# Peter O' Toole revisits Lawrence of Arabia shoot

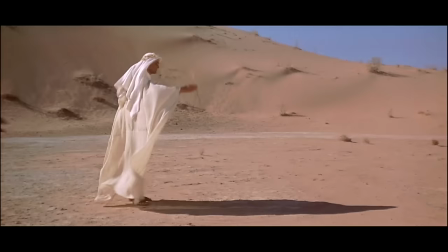12:06 He put a couple of cameras on it, and he said, I need a minute,
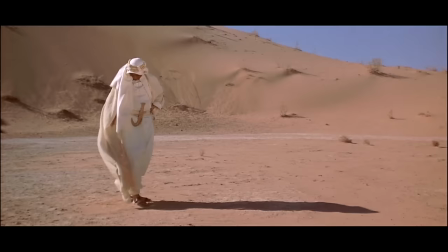12:11 so I did all my bits and bobs and the one thing and this happened when I was doing the take the one thing I thought that a young man would do would want to see himself
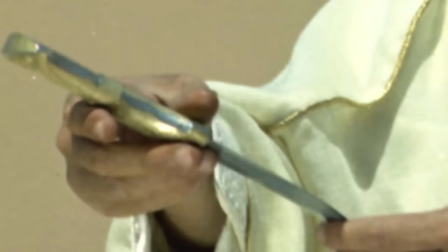12:22 Well, there aren't too many mirrors in the desert or even pools of water Nothing,
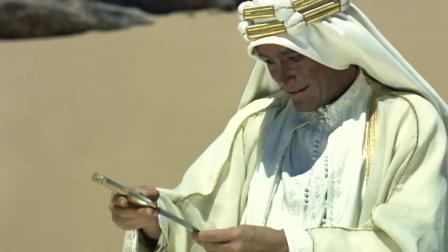12:27 and I was just going past the camera and it dawned on me that I had this big knife Which is quite wide and I pulled out the knife And I could see myself in the knife and I just did that and I heard from behind the camera clever boy And it became a feature of the film because in the later battle scene David asked me to take the knife out again and look at this bloodied figure that had become from this
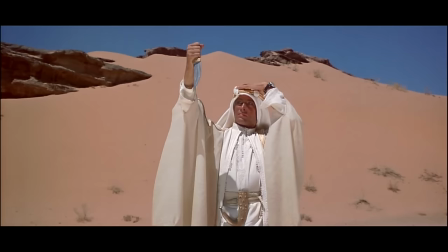12:54 Touch of wedding touch of first communion a touch of frisky boy a touch of all sorts of
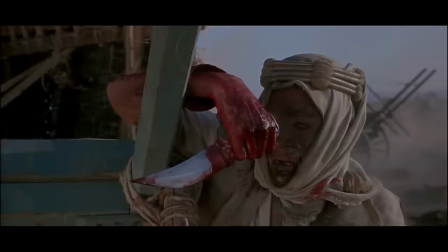12:59 things The innocence of it is ruined by the killing and the death.
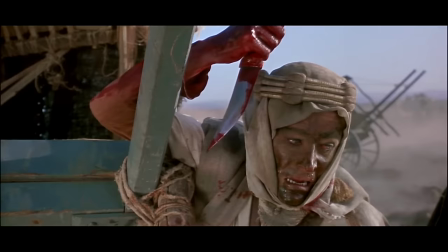13:05 The innocence of it has gone. And they realize what he's doing. And, you know, this is human life that he's playing with like a ball.
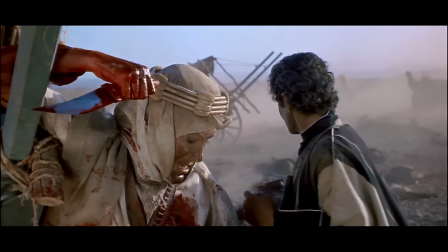13:14 It's a profound effect on what was a scholarly, intellectual archaeologist.
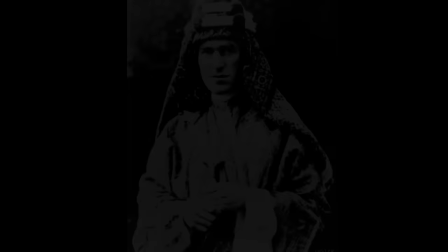13:20 Do understand, he was a young man, T. Lawrence. He was a young man in 1916, 1917.
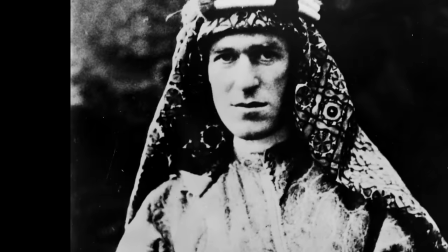13:27 His father died, his favourite brother was killed in France.
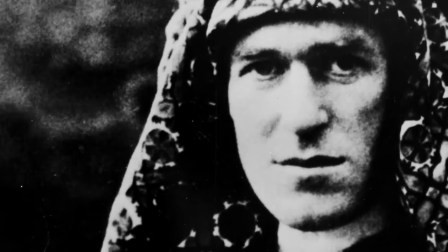13:33 He was emotionally wrecked. I mean, he adored his father, he adored his brother.
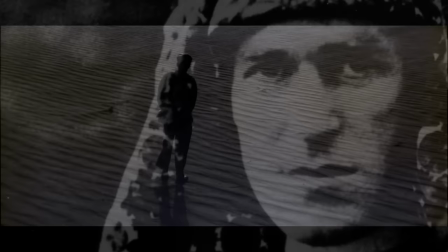13:39 The effect it had on him was intense. And here he was with no brief at all from the British government,
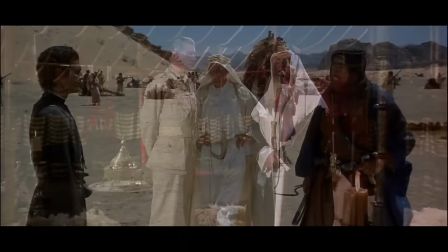13:48 liaising with kings, wearing Arab clothes.
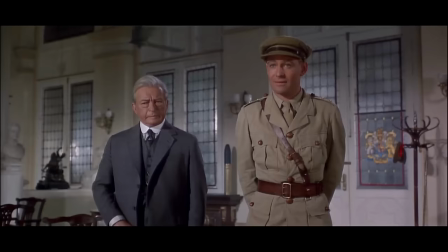13:53 I mean, nothing had ever been done like this before.
Well, I can't make out whether you're bloody bad-mannered or just half-witted. I have the same problem, sir. Shut up, please, sir.
He never fitted into the Oxford Academe.
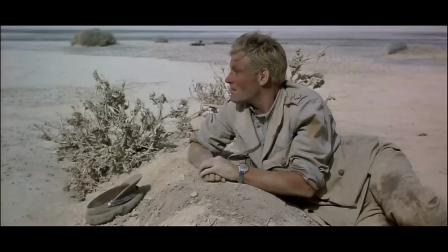14:08 He didn't. He never fitted into the archaeological world. He tried.
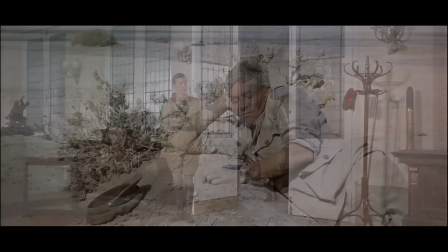14:13 He never fitted into the military world.
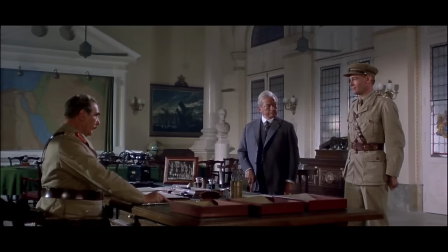14:16 I mean, he used to forget to put his uniform on and turn up in a jacket, hopelessly uncomfortable in an army uniform, hopelessly uncomfortable.
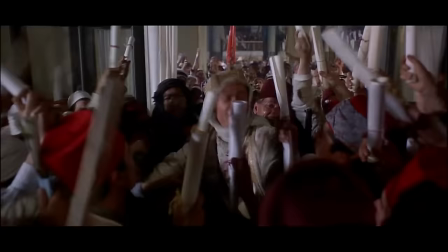14:24 The one thing he did do and tried to do above anything was to unite, you know, this impossible dream.
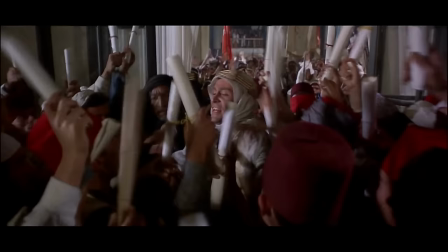14:32 So he pushed himself to extremes, to amazing extremes.
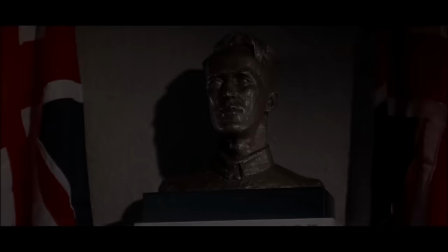14:37 You tried very hard to give us Damascus. It's what I came for.
But T.E.
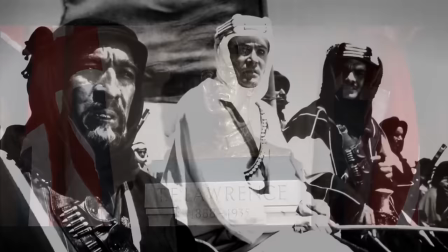14:43 Lawrence was killed just after writing and publishing Seven Pillars of Wisdom.
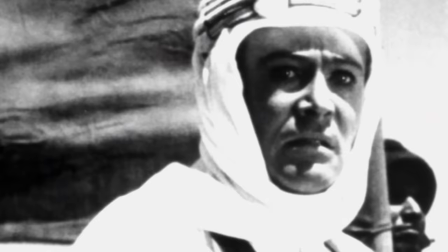14:48 I read Seven Pillars of Wisdom as a duty when I began to do the film. But 15 years back, I read it again, and it is literature of the highest order.
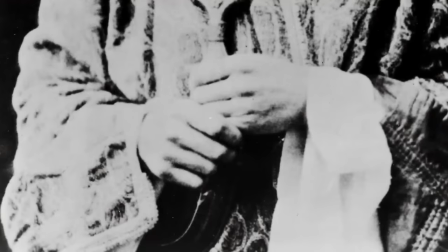14:58 Angus Wilson, in a column the other day, just said that when he reads Seven Pillen, he calls it the Lawrence music.
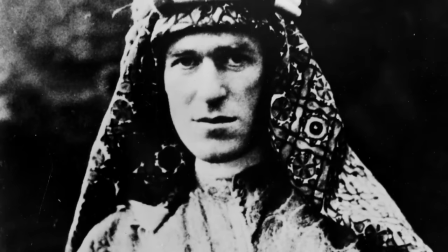15:04 I mean, that man was writing beautiful, beautiful English. He would have been England's Herman Melville.
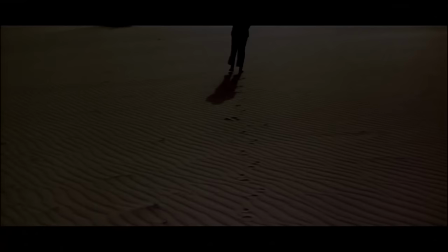15:12 He would have written a Moby Dick. He would. So we lost not just one of the most eccentric generals and Arab leaders, but a writer of true distinction.
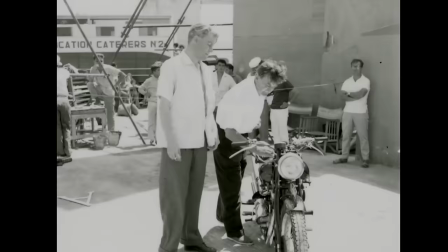15:25 I had the motorcycle scene to do, and that's all I had left to do.
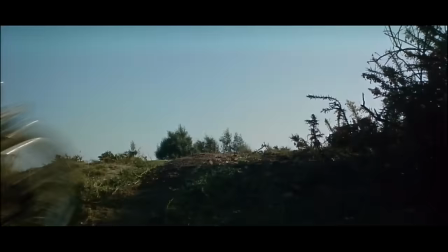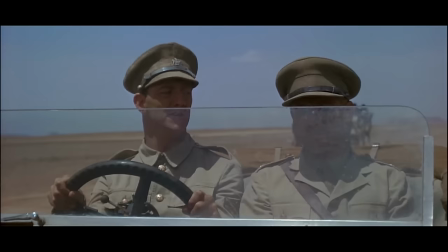15:34 But the last shot of the film was practically the last shot of Tia Lawrence in the desert.
Well, sir.
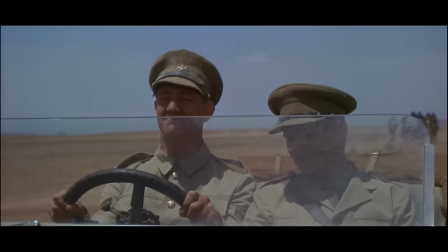15:40 Go now.
It was my friend Brian Pringle, who was the driver.
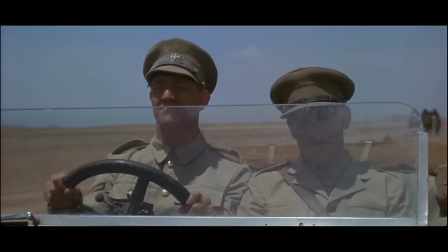15:44 We were sitting in there, hot, wearing uniformed tops, but with nothing on underneath.
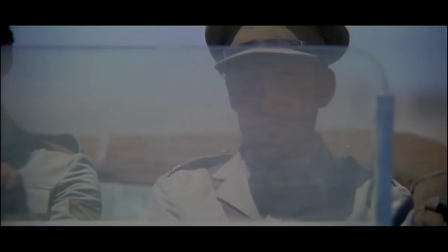15:50 We had our feet in buckets of ice and a drop of champagne at the side.
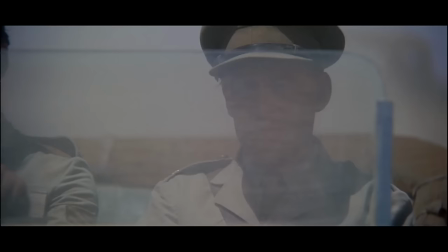15:54 It was the last shot, and I had nothing to say except stare through the window. and David did it over and over and over and over again.
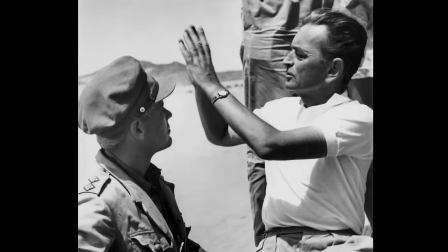16:03 He wanted it to be perfect. Irritating at the time, but not now.
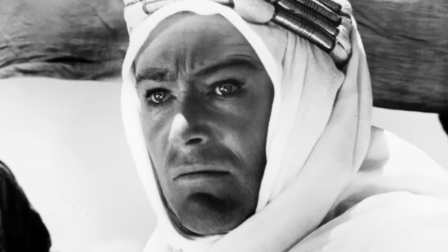16:08 But the first thing he'd said to me on the first day of shooting was, off we go, Pete, on a great adventure. And that stayed with me.